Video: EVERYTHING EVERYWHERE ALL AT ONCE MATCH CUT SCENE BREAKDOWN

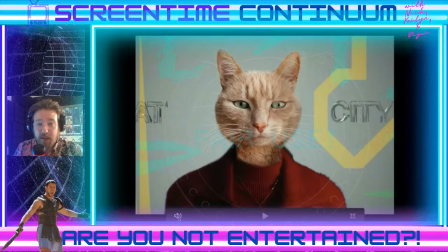(8:42)
So thank goodness for this little program here, because I'm able to hit every frame.
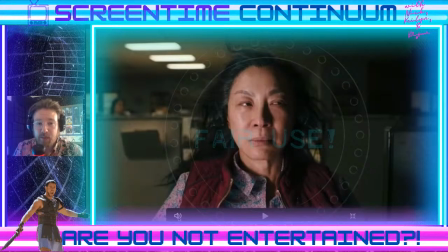(8:50)
And we get this sort of I don't know if this is prime Evelyn, because she's back sitting at the sort of the Deirdre's cubicle.
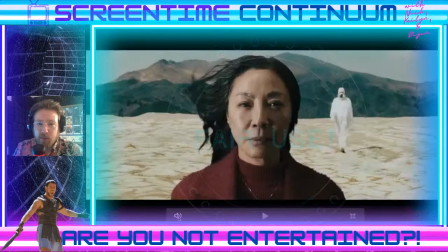(9:02)
We get a lot of very great acting from Michelle Yeoh, especially in the eyes. As this whole thing progresses, you can start to see her eyes, tearing up and just taking in all of this. This is the first really interesting scene that we get from the match cut sort of montage.
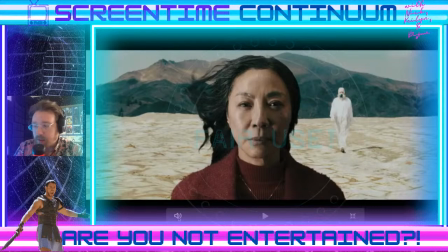(9:19)
We're in some sort of desert here. And if you notice in the background, there is somebody wearing a hazmat suit and a mask. Now, this movie was shot during, so I could see where they would want to put a little bit of reference into that,
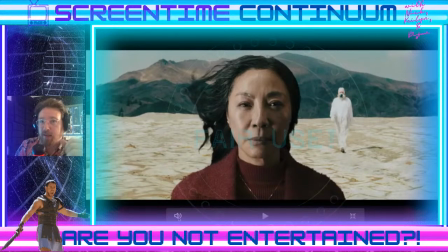(9:35)
especially since I believe it kind of made the filming process for the creators a little bit difficult, because I believe Michelle Yeoh was in Paris. And so a lot of the actors weren't even in the same areas as each other.
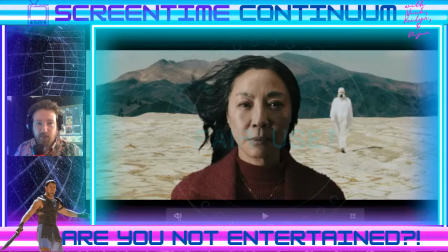(9:49)
So they had to kind of overlay the actors' performances on top of each other's in order to make them feel like they're near each other, which I thought was just crazy, because you would think that, like there was no issue logistically like that, but there was.
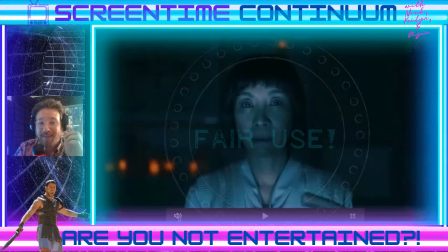(10:08)
Oops, I moved too fast there. See how quick that goes? I literally touched the button for a second and it just flashed.
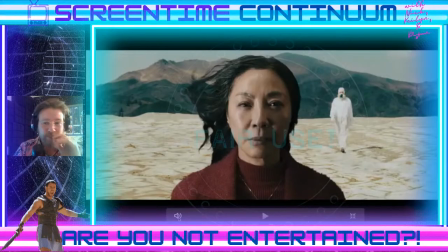(10:15)
So we'll go back a little bit.
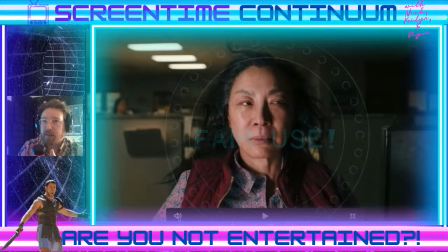(10:19)
So it's, Hot Dog Fingers Evelyn, the Evelyn with Jobu, the Evelyn that's younger. And then this sort of Evelyn, they constantly flash back to these core Evelyns,
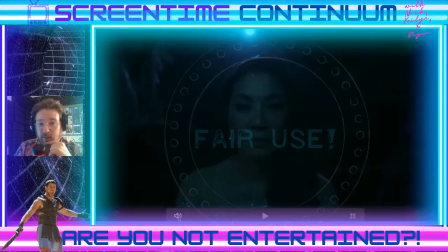(10:32)
but then go wilder and wilder. Obviously, this one's kind of cool.
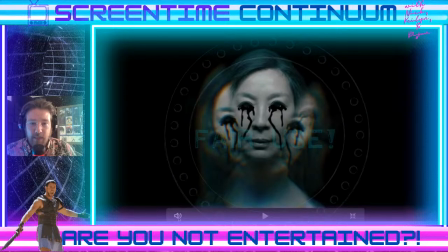(10:38)
I don't know, inky-eyed Evelyn. She's some sort of, I don't know, void monster, but the graphics are kind of interesting because um,
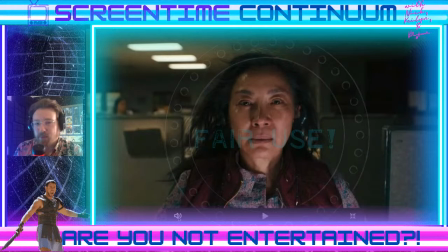(10:50)
they're almost just layered onto the face instead of trying to blend the ink coming out of her eyes.
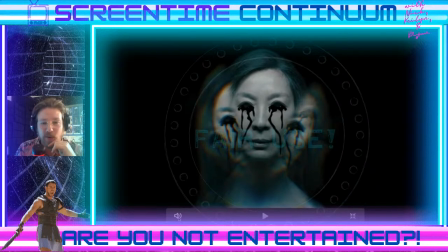(10:57)
It's just like, it's almost like a I don't know how to say it because I'm not proficient in graphic design. So maybe somebody out there could tell me the lingo so I could explain it properly.
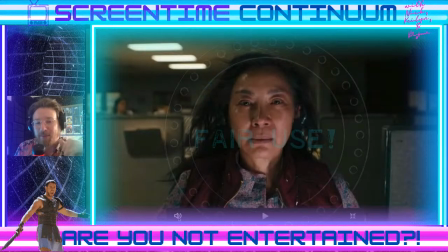(11:08)
But again, very cool. This she looks a little bit older in this, so I'm wondering if this is like Evelyn in 5 to 10 years or something. She's back at the tax office because she does look a little bit older than she normally does in the other shots.
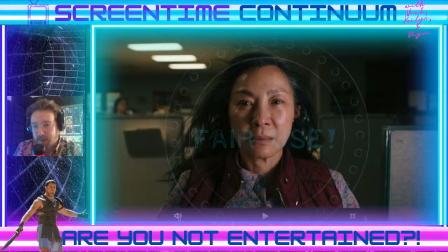(11:24)
But it also could be the lighting because now you're seeing her start to get younger again.
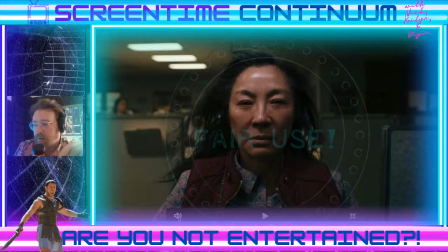(11:30)
So it could just be that the circular lighting is casting different shadows, which is another cool effect because if you do it right, you can almost see a person get older and younger just by the way the circle light is hitting their face,
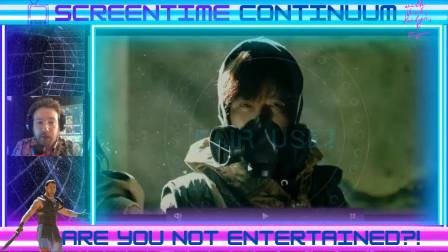(11:46)
which is kind of cool. Another sort of, I think, pandemic reference. This guy comes up a lot in this this montage. I'm not exactly sure who he's supposed to be. He might be Alpha Waymans, but I can't tell.
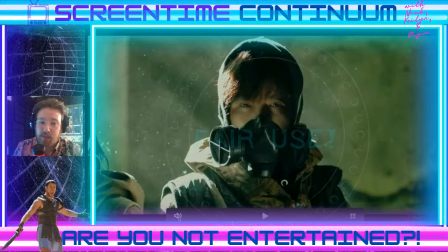(12:01)
Maybe like a younger version of him, but he's wearing a gas mask, so a little bit more imagery to the to allude to some of the difficulties they had in making this film.
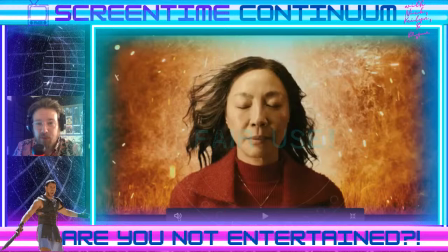(12:15)
You get this Evelyn in sort of like a wheat field on fire with like sparklers in the background.
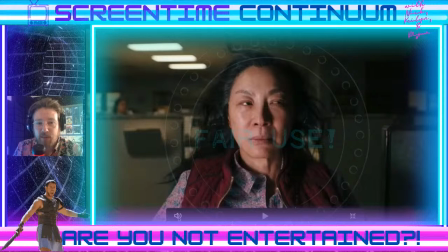(12:23)
Back to cinematic. Back to sort of like IRS Evelyn.
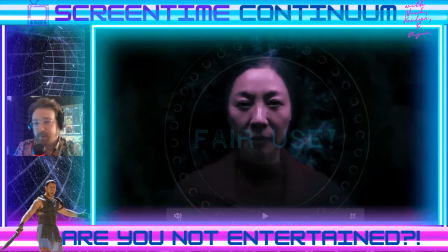(12:28)
Back to older young Evelyn. And then we get the scene here. Her eyes are sort of black, which is kind of cool.
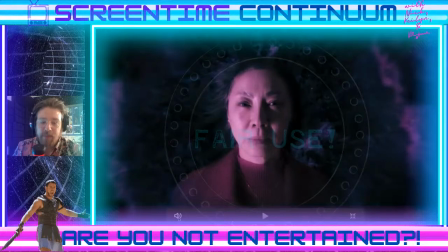(12:36)
This very purple light, psychedelic, fractal-y stuff, which is kind of cool.
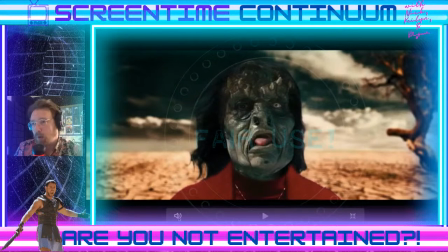(12:43)
Again, all of this is happening in about 1 minute flat.
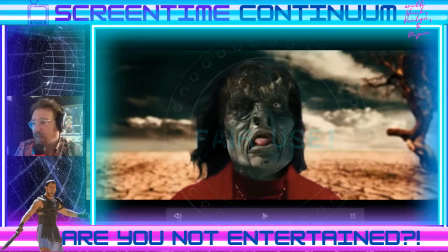(12:48)
So this stuff happens really fast and it's like a flash before your eyes, which is a cool effect because, and I do apologize, this might be demystifying some of it for you, but so I hope that it doesn't necessarily like
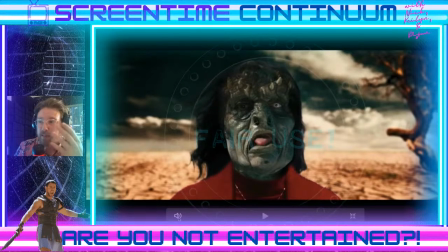(13:00)
damage the way you see it later on, because it is such a great montage that really gives you the feeling of everything. So I just hope that breaking it down just gives you a little bit of Easter eggs that you'll enjoy.
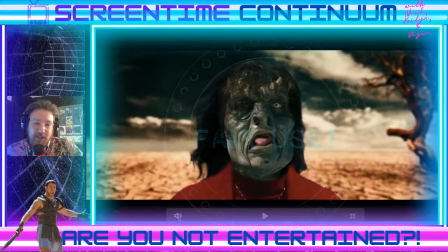(13:15)
A very weird, almost kind of like looks to me a little bit like the White Walkers from Game of Thrones mixed with something else like a gargoyle or a troll or something.
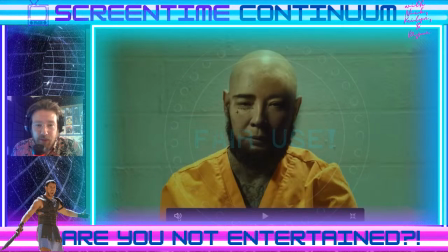(13:31)
And we get Evelyn that's apparently a prisoner. She got a tattoo on her face, tattoos on her chest and neck. Obviously, there's something written underneath the eye, but I can't really tell. Can't zoom in that well. So I'm not exactly sure what the eye tattoo says.
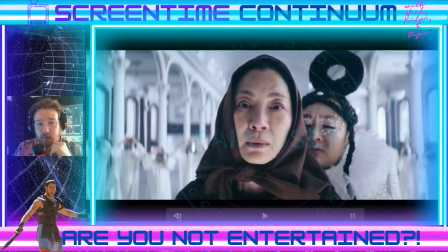(13:53)
Back to Jobu and the bagel.
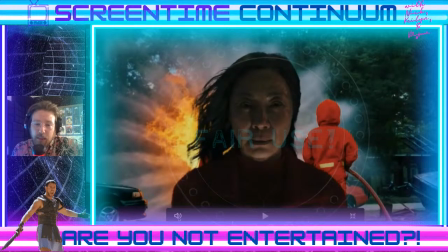(13:55)
We get this scene here of some sort of explosion with what looks like a firefighter trying to put out a car fire.
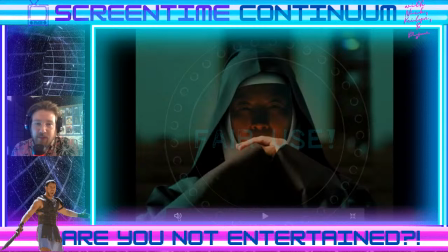(14:04)
Not sure what that represents, but here we have Evelyn as a nun. And this is kind of cool.
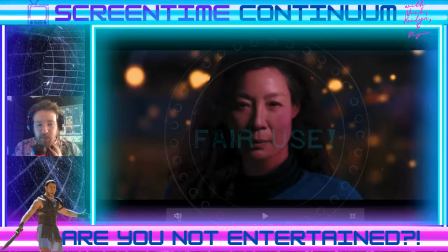(14:11)
I think this is a little bit of like a Star Trek homage, maybe, because it looks like she's wearing kind of like a Star Trek shirt. She's got the black turtleneck with the solid primary color, which is kind of cool. I think that's probably just a little nod to Star Trek there, which is sweet.
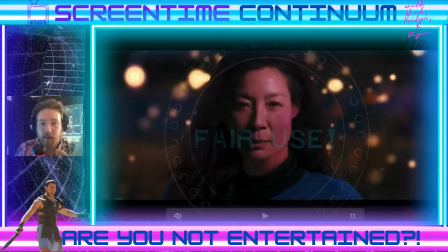(14:29)
Very cool background effect as well with the flares of lights.
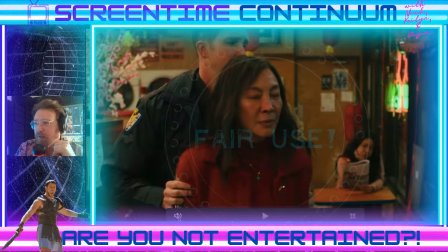(14:35)
And it cuts back to this sort of parallel universe Evelyn, I guess, where they're at the party.
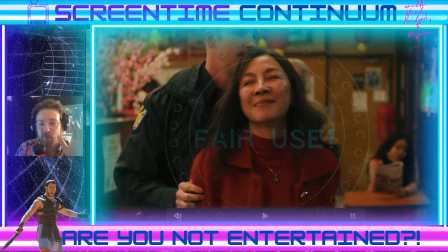(14:42)
She's finally just sick of it, and I can kind of move a little bit faster here because it lingers.
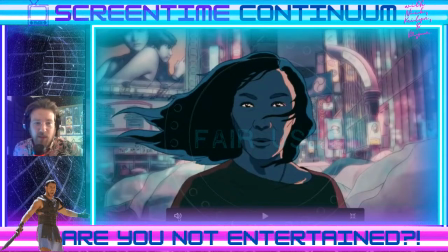(14:50)
This is a great shot to sort of the anime Evelyn, if you will. Really cool shot.
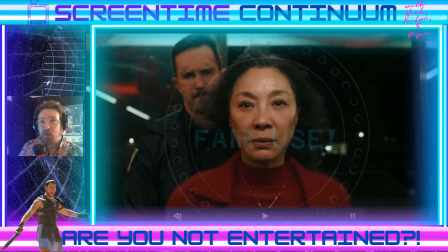(15:03)
Again, the blowing hair seems to be a really good connector to all of these scenes because there's just so many edits. And kudos to the editor. Like this one scene alone might have, I don't know how long it could have taken, but it's got to have taken a long, long time.
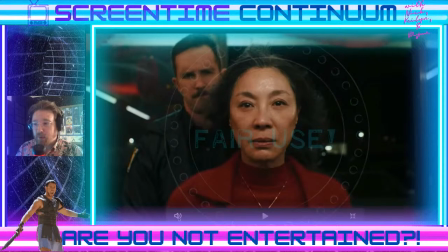(15:22)
But having her hair blow like that in the wind gives you the sort of connection to all of the threads, all of the universes being sort of um, together, which I like. It's just a little visual reminder that um, this one singular person is experiencing all of these things.
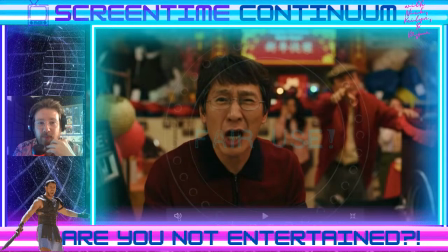(15:42)
Have Wayman, bless him.
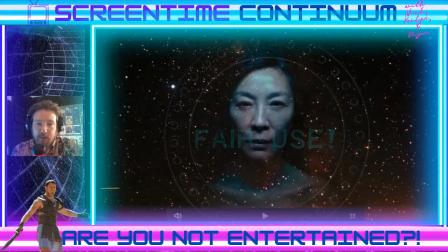(15:48)
And we have this sort of cosmological Evelyn. Again, another really pretty shot.
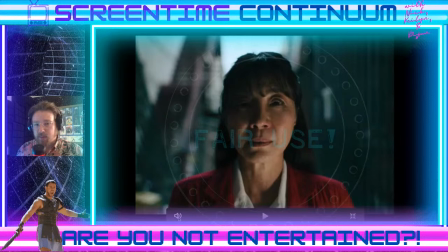(15:54)
Lots of fade ins, and so all of this is blending much better than me going through it like this, and almost imperceptible in some of its moments.
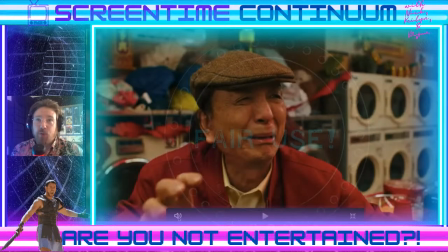(16:07)
Again, with the circular lighting, just sort of that visual reminder of the theme of cyclicalness.
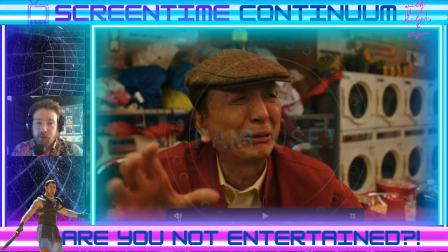(16:18)
Gong gong.
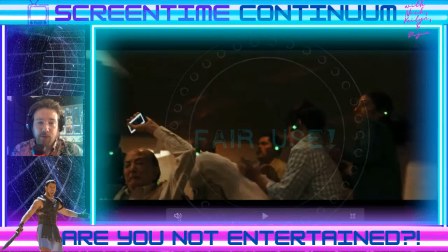(16:21)
We have the alpha jumpers being knocked back by the force of the existential dread.
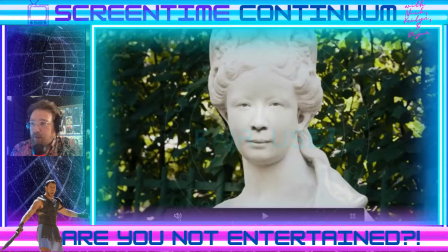(16:29)
Um, Back to Evelyn. There's another shot, and I guess she's a statue in this universe, which is kind of cool.
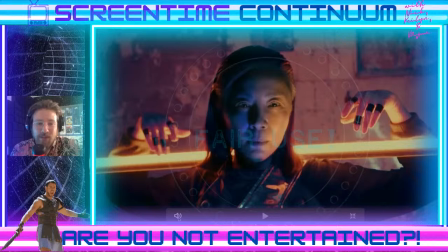(16:37)
Then we have this Evelyn, which is kind of, it almost looks like maybe like a cyberpunky sort of Evelyn.
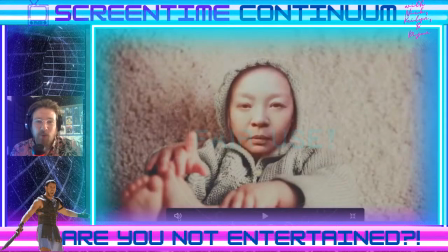(16:46)
I'm not sure. She's got some sort of light rod that she's holding, like a bow staff almost. And you have baby Evelyn here.